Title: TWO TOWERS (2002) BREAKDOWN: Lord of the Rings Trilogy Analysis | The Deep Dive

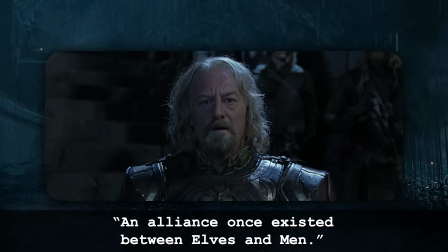An alliance once existed between elves and men. Long ago we fought and died together.
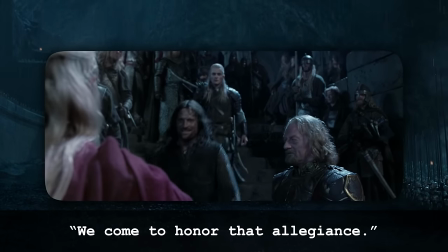We come to honor that allegiance.
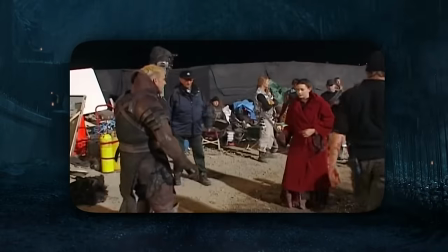Now, in earlier versions of this movie, Arwen would have joined this host after Arwen and Elrond visited Galadriel in Lothlorien.
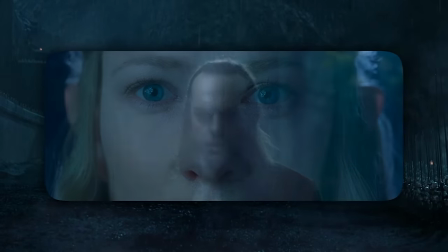That scene being dropped is why the conversation between Elrond and Galadriel is just kind of like awkwardly telepathic.
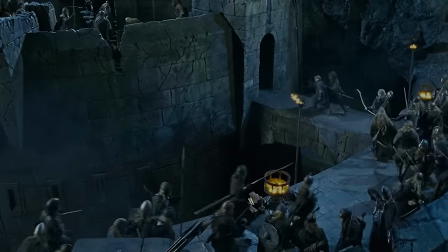While nearly all of the shots of Arwen were removed from Helm's Deep, you can actually see her briefly as Aragorn leads the retreat when the fortress is breached.
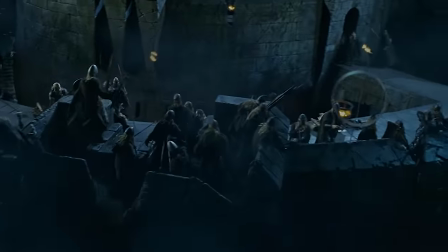You can also see the moment before Aragorn crosses into that inner wall where Wetam painted her out, but accidentally left in her shadow.
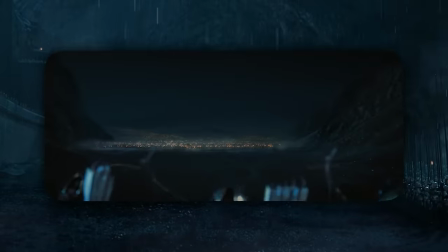But before the battle begins, the Uruk-hai march in the storm. That's in.
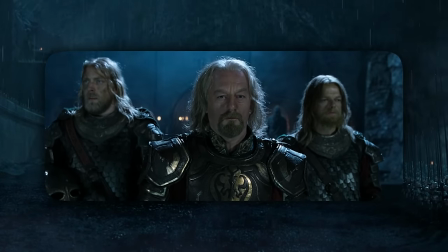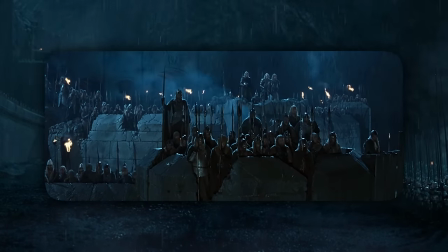Ah, the pings of the raindrops hitting the armor. It's these little details that make us feel like we are standing on the wall with them.
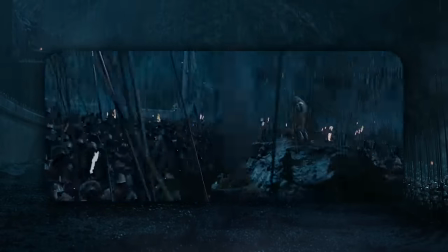Setting this battle during a storm might be the smartest visual choice Peter Jackson made,
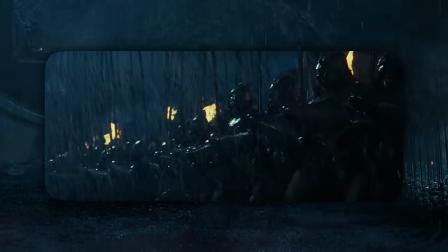as it makes every surface reflective and allows us to see the texture of everything in the battle, make out all the shapes in the darkness,
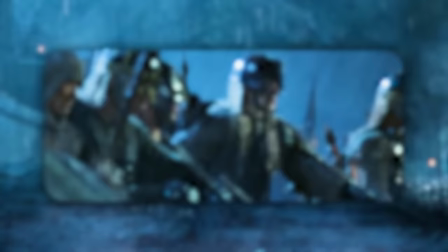especially with these natural flashes of light from lightning, so nothing blends in with the background and we never get visually confused.
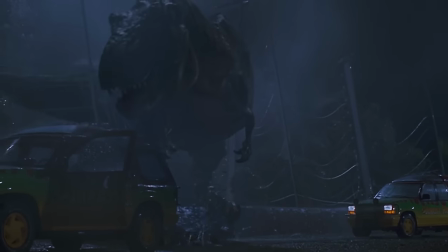It's part of the reason Steven Spielberg's T-Rex reveal in Jurassic Park looks so good even to this day,
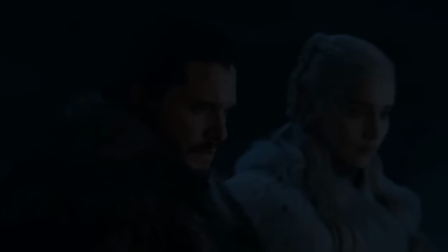and why the opposite of this, the nighttime battle of Winterfell in Game of Thrones season 8 was so hard to see.
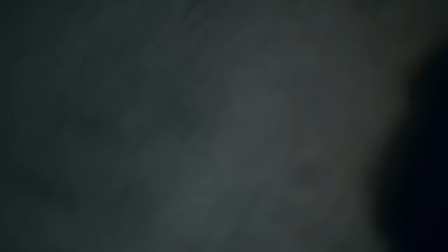Even though they say that they modeled that battle on Helm's Deep, the fact that everything was dry and just kind of muddy made it impossible to make anything out.
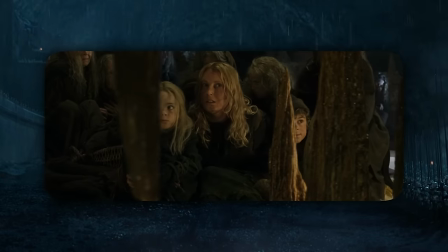Meanwhile, we cut to families in the caves, including another cameo of Peter and Fran's children, Billy and Katie.
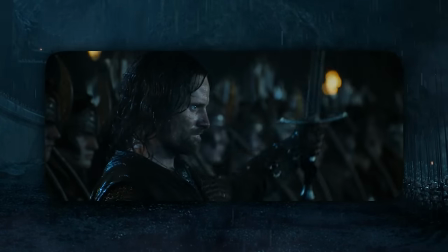Despite all the chest-thumping drama when the forces stand off against each other, the battle begins by accident.
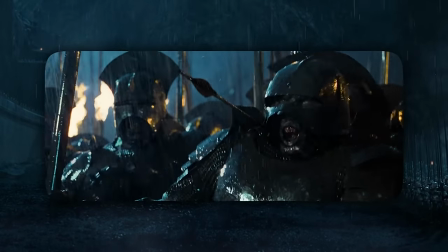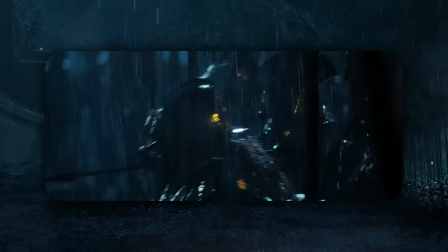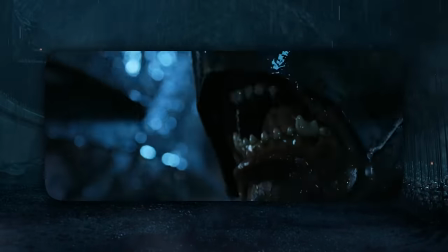It's a brilliant gag because it's how many medieval battles likely began, especially in a case such as this when so many fighters were not trained soldiers.
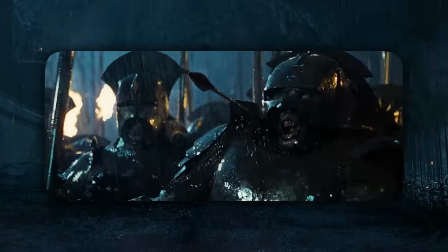And I love how you could see this old man praying to himself moments before, and after the arrow hits that Uruk-hai, he slumps forward and that arrow shaft slides up through his chest from the mud.
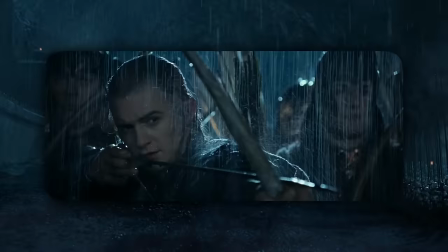So the battle begins and the volleys of arrow fly. It's so intense, and there's this quick insert of an actor missing an eye. Peter Jackson said that they saw this actor with an eye patch and asked if he would remove the eye patch, and while the actor felt self-conscious at first, he later said that he felt better about his missing eye and just the open socket after seeing this powerful scream on the big screen.
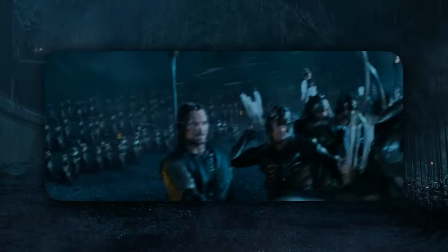But notice how throughout the opening throws of this battle, we never get more than two or three shots without seeing Aragorn, Gimli, Legolas, or Theoden.
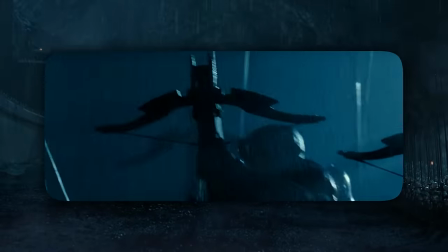This was Jackson's rule because he felt that if we went too long looking at stuntmen fighting, as good as the action looked,
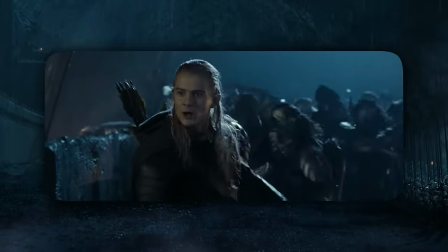we would just lose focus on the hero characters whom we had spent the most time with leading up to this.
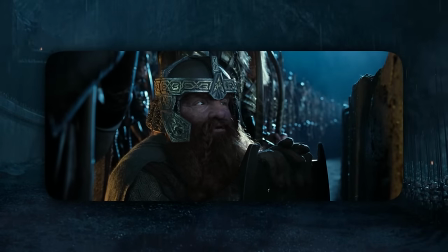And that's why in these opening sections, we just keep cutting back to Gimli, unable to see over the battlement.
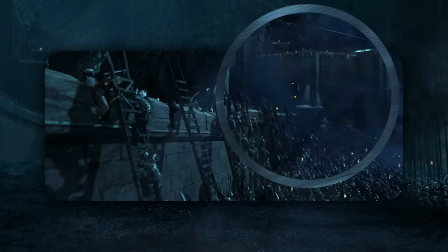As the Uruk-hai ladders breach the wall, we can see the main part of the fortress in the background, but the structure was actually a miniature that in reality was far closer to the actors on the wall.
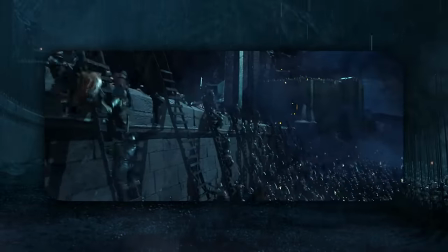But using forced perspective, it looks like a much larger citadel further away. It's just a great balance of close quarters and immense scale.
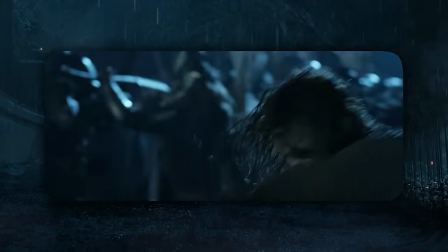Despite the life and death stakes of this, the battle never loses its sense of humor.
English!
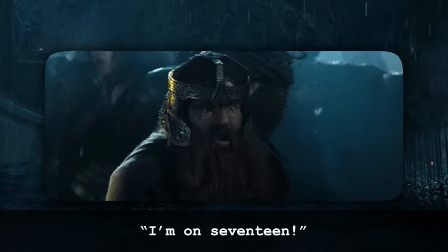True already! I'm on 17! I don't go quite to yet, outscoring me!
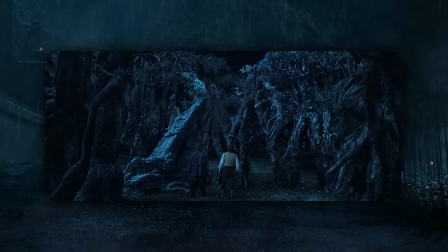Which is also the case for the cutaways to the Entmoot to pace out the battle with a slow deliberation by trees.
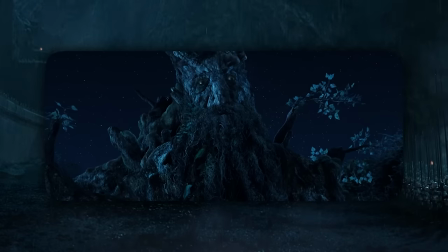And yes, it's meant to be frustrating. It creates this tension with the audience, but also it rewards us every time we revisit the battle.
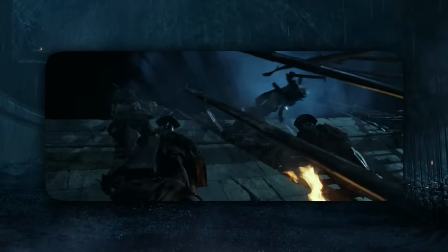If it was just 40 minutes of battle, it would not have been as digestible to us.
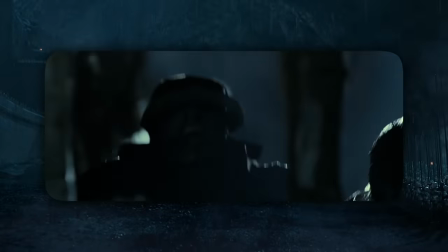So the Uruk-hai pile some of Saruman's black powder charges in the drain, and a berserker Uruk-hai does his Olympic torch run.
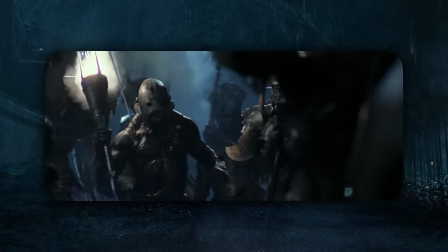Aragorn screams at Legolas to bring him down, and Legolas, to his credit, if you notice, plunges two arrows on either side of the neck.
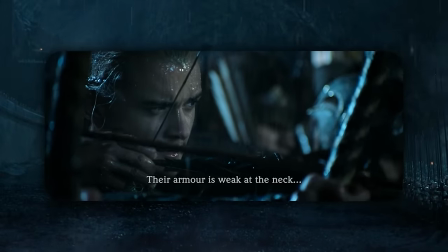Remember, he told the archers before discovered that the Zurikai were weak at the neck, but not this guy. Why?
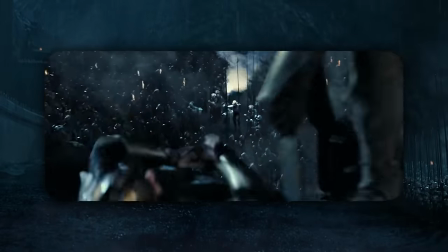Because he doesn't wear armor. It would slow him down. His armor is his own musculature.
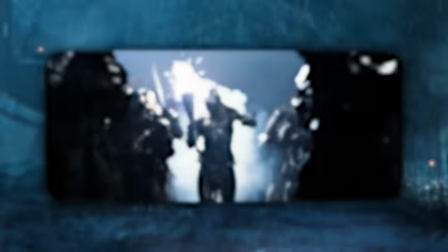He was bred for one purpose, to kamikaze and cause this.
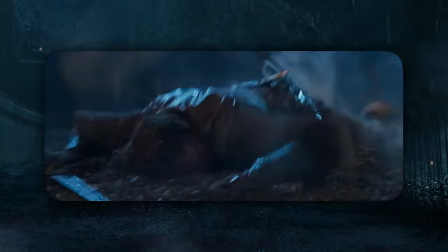It is an awe-inspiring special effects spectacle that visually shifts the battle immediately for the viewer.
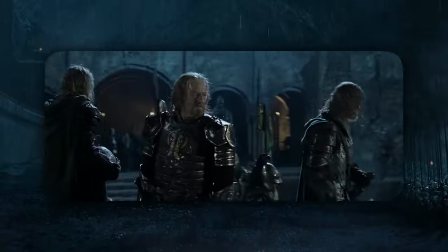Now we see the Uruk-hai's true plan here, to overwhelm the defenders at the wall so there won't be enough forces to brace against the gate at the end of the causeway. Now,
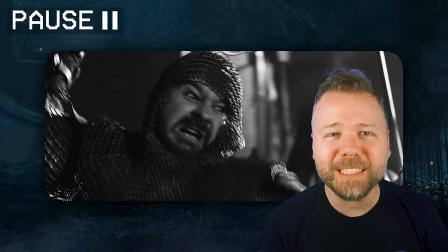Peter Jackson cameos as a soldier who throws a spear here, and I love this cameo because it feels like it is Peter Jackson himself swinging us from despair to hope.
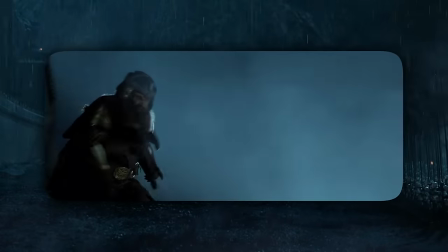As the Uruk-hai spill into the breach, Gimli dives over them through their spears,
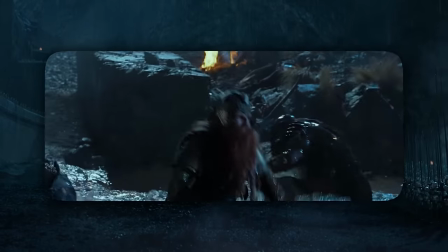and that inspires Aragorn enough, giving him enough time to line up the archers and command this volley.
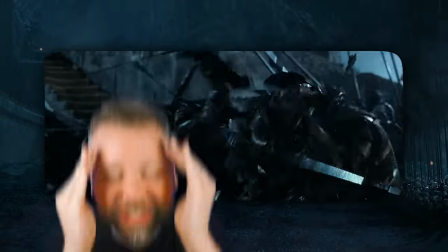And the way the camera glides into them, it is so sick. And moments after this, Legolas is like, you know what?
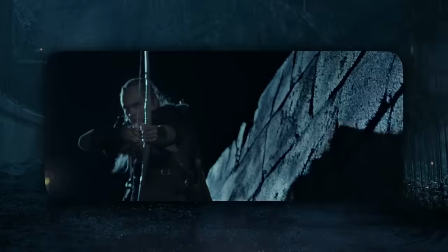I could be cool too. And he fucking skateboards a shield down the steps while firing arrows and then kicks that shield into another Uruk-hai.
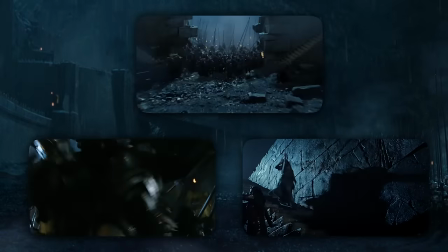It's crazy, but you know what? It's like the three corners of the Last Alliance are all unlocking a superpower that Middle-earth thought died with Isildur.
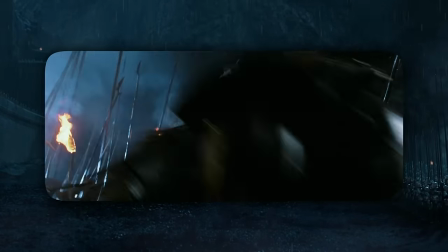They're all becoming superheroes just by inspiring each other. They're bringing out the best in each other.
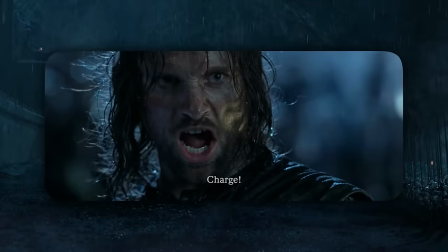Throughout all of this, there's just such a good balance between fog of war, but also these little showcase hero moments where we know exactly what is going on and where we are.
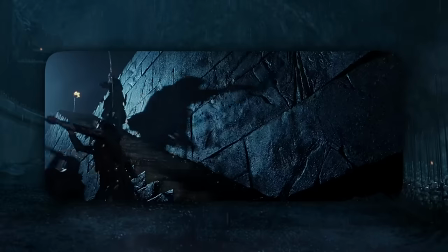It's both a realistic battle, but also one that is just unrealistic enough to make it fun to watch.
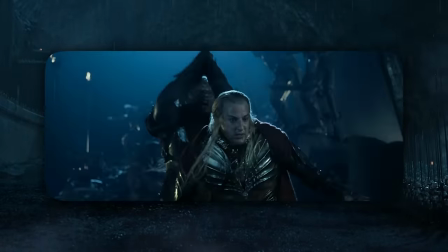But anytime we feel too hopeful about the battle, they hit us with despair, like the death of the elf Haldir.
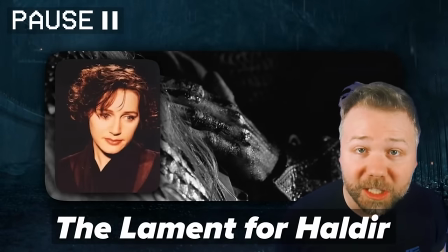The music here is the lament for Haldir, sung by Scottish singer Elizabeth Fraser, who also sang the lament for Gandalf in Fellowship.
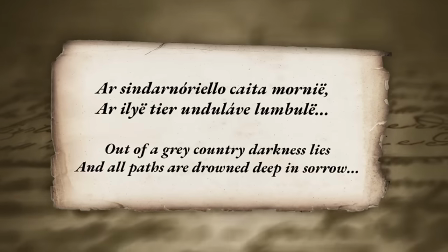The Quenya lyrics we hear translate to, out of a gray country darkness lies, and all paths are drowned deep in sorrow.
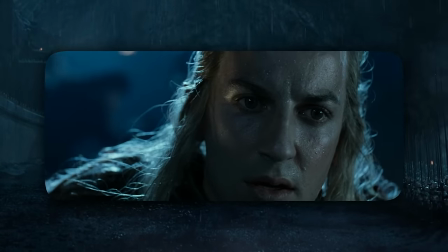It's devastating to see Haldir react to his own mortality and to see rows of dead fellow elves.
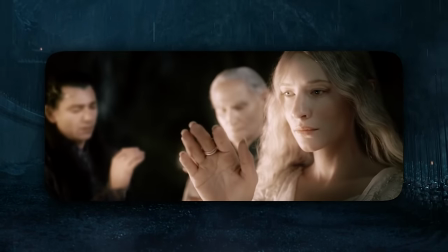Elves never age, and if they didn't choose to engage in battle, they would never die.
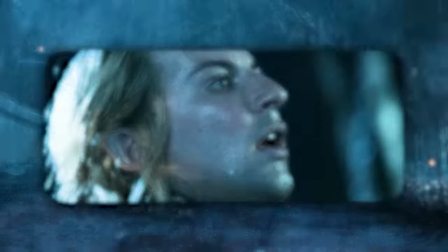So this is just an especially brutal sacrifice they've made. But from this despair, we swing back to hope as Aragorn valiantly jumps on the ladder back over the wall,
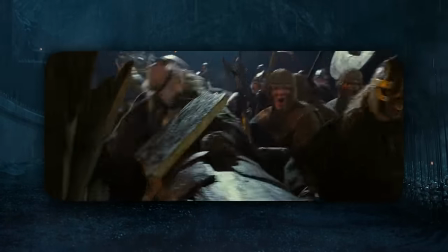and then swing back to despair as they breach the gate, then back to hope with this lighthearted moment.
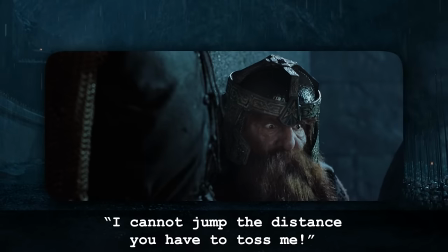I cannot jump the distance, you'll have to touch me.
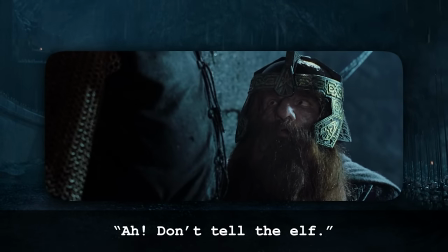Don't tell the elf. Not a word.
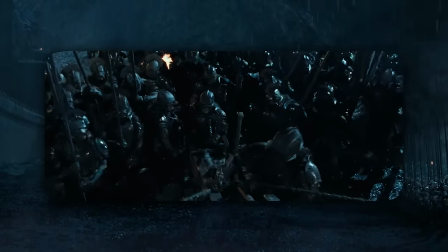Then back to despair as the Uruk-hai wind up their giant grappling hooks, allowing them to raise giant ladders up the main wall.
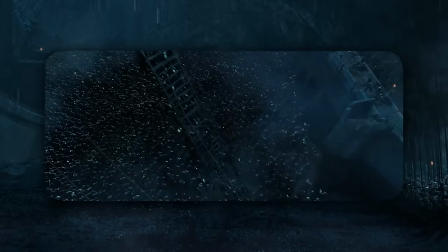Then back to hope as Legolas fires an arrow to take out the cable of the central one to transform that ladder back into a crushing weapon against the enemy.
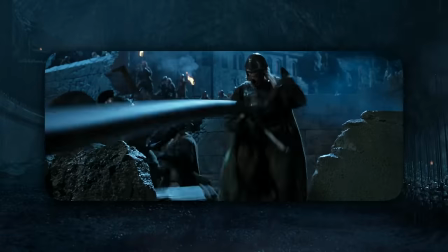Then back to despair when another grappling hook blasts a guy off his feet and they breach the keep.
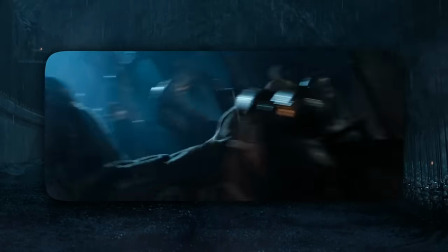Notice when you watch this movie, these swings just get shorter and shorter and shorter in between, which smartly tricks the viewer into not losing focus between the swings.
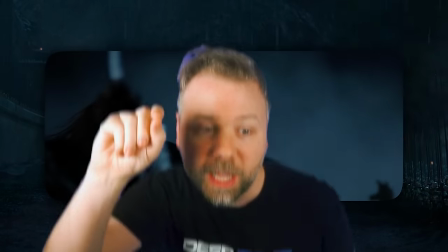It creates a natural crescendo to the pacing. So you get like swing, swing, swing, swing, swing, swing, swing, swing, swing.
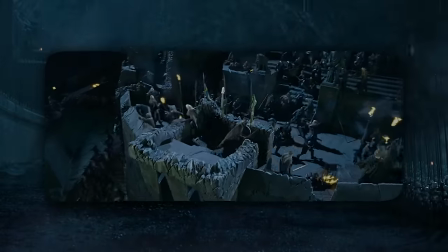And just when Peter Jackson runs out of swings to swing, we just jump away from the Battle of Helm's Deep right when they retreat to kind of leave it as kind of a cliffhanger over to the other subplots.
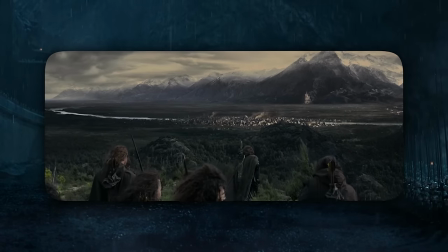Actually, in this shot of Faramir's rangers coming up upon Osgiliath, you can see that city on the river, but beyond it, you can see the city of Minas Tirith.
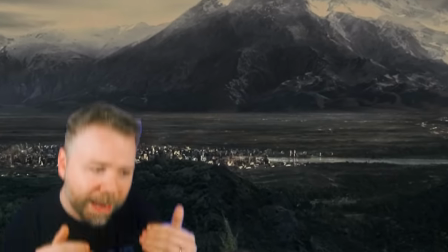But in the theatrical version of the movie, they removed Minas Tirith from the background because the studio got confused thinking that structure was Helm's Deep.
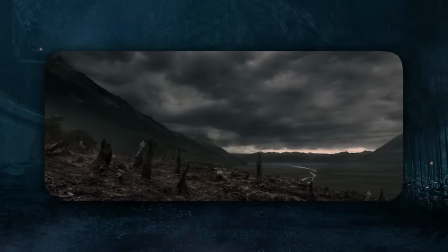Meanwhile, Pippin has successfully motivated Treebeard to war by showing him the southern side of Fangorn, just a bit of war propaganda to nudge them out of their isolationism.
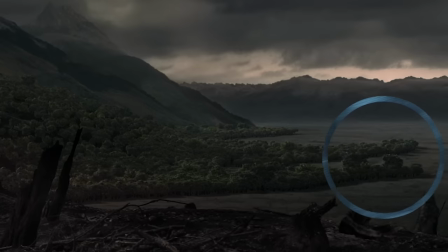Actually, the extended edition includes this shot of the tree line literally moving to fight the orcs, in addition to the march of the Ents toward Isengard.
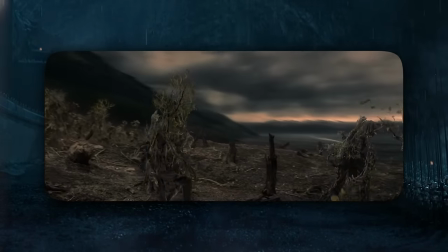The image brings to life the allusion that Tolkien made to Shakespeare's Macbeth, when the Mad King sees Macduff closing in on his castle,
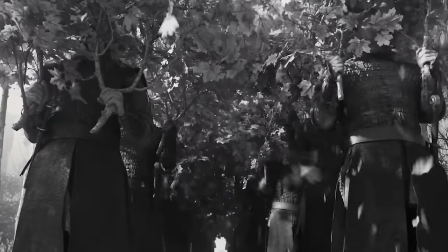dressed with tree branches, and thinks that the witch's prophecy of the forest attacking him is coming true.
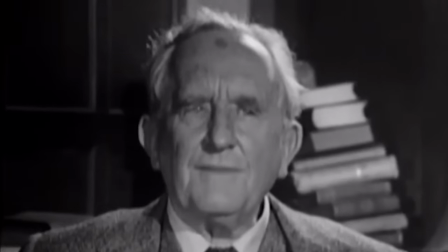Tolkien said that as a kid, he felt disappointed that it was just a hallucinated forest that attacks Macbeth, and he always wanted it to be a real forest.
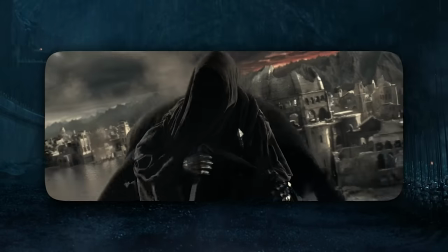So Frodo and Sam join Faramir and Osgiliath as the Nazgul arrives. Now, Frodo and Sam do not go to Osgiliath in the book.
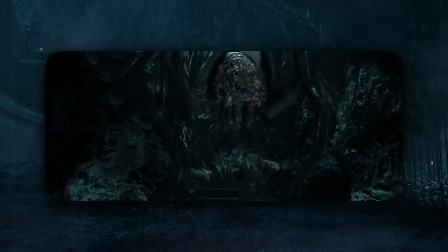There, Two Towers climaxes with them fighting the spider, Shelob. But since Shelob was moved to Return of the King, they needed another climax for the characters in this movie.
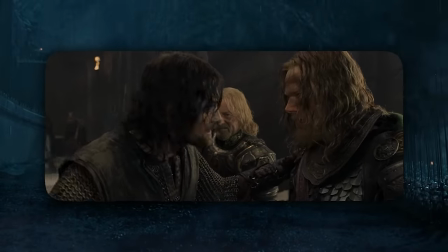Meanwhile, the others are barricaded in the keep of Helm's Deep, and Theoden has descended into despair.
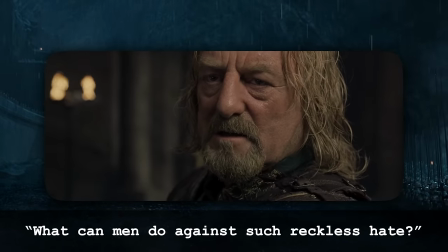What can men do against such reckless hate? Ride out with me. Ride out and meet them.
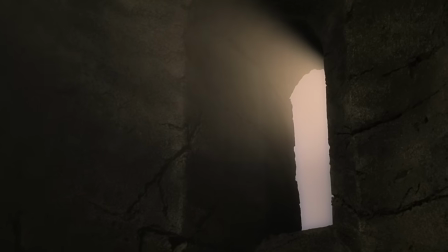This moment always gives me chills, because Viggo just so perfectly plays that sudden remembrance of what his old friend had said.
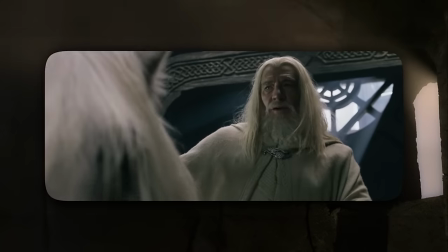Look to my coming of the light on the fifth day.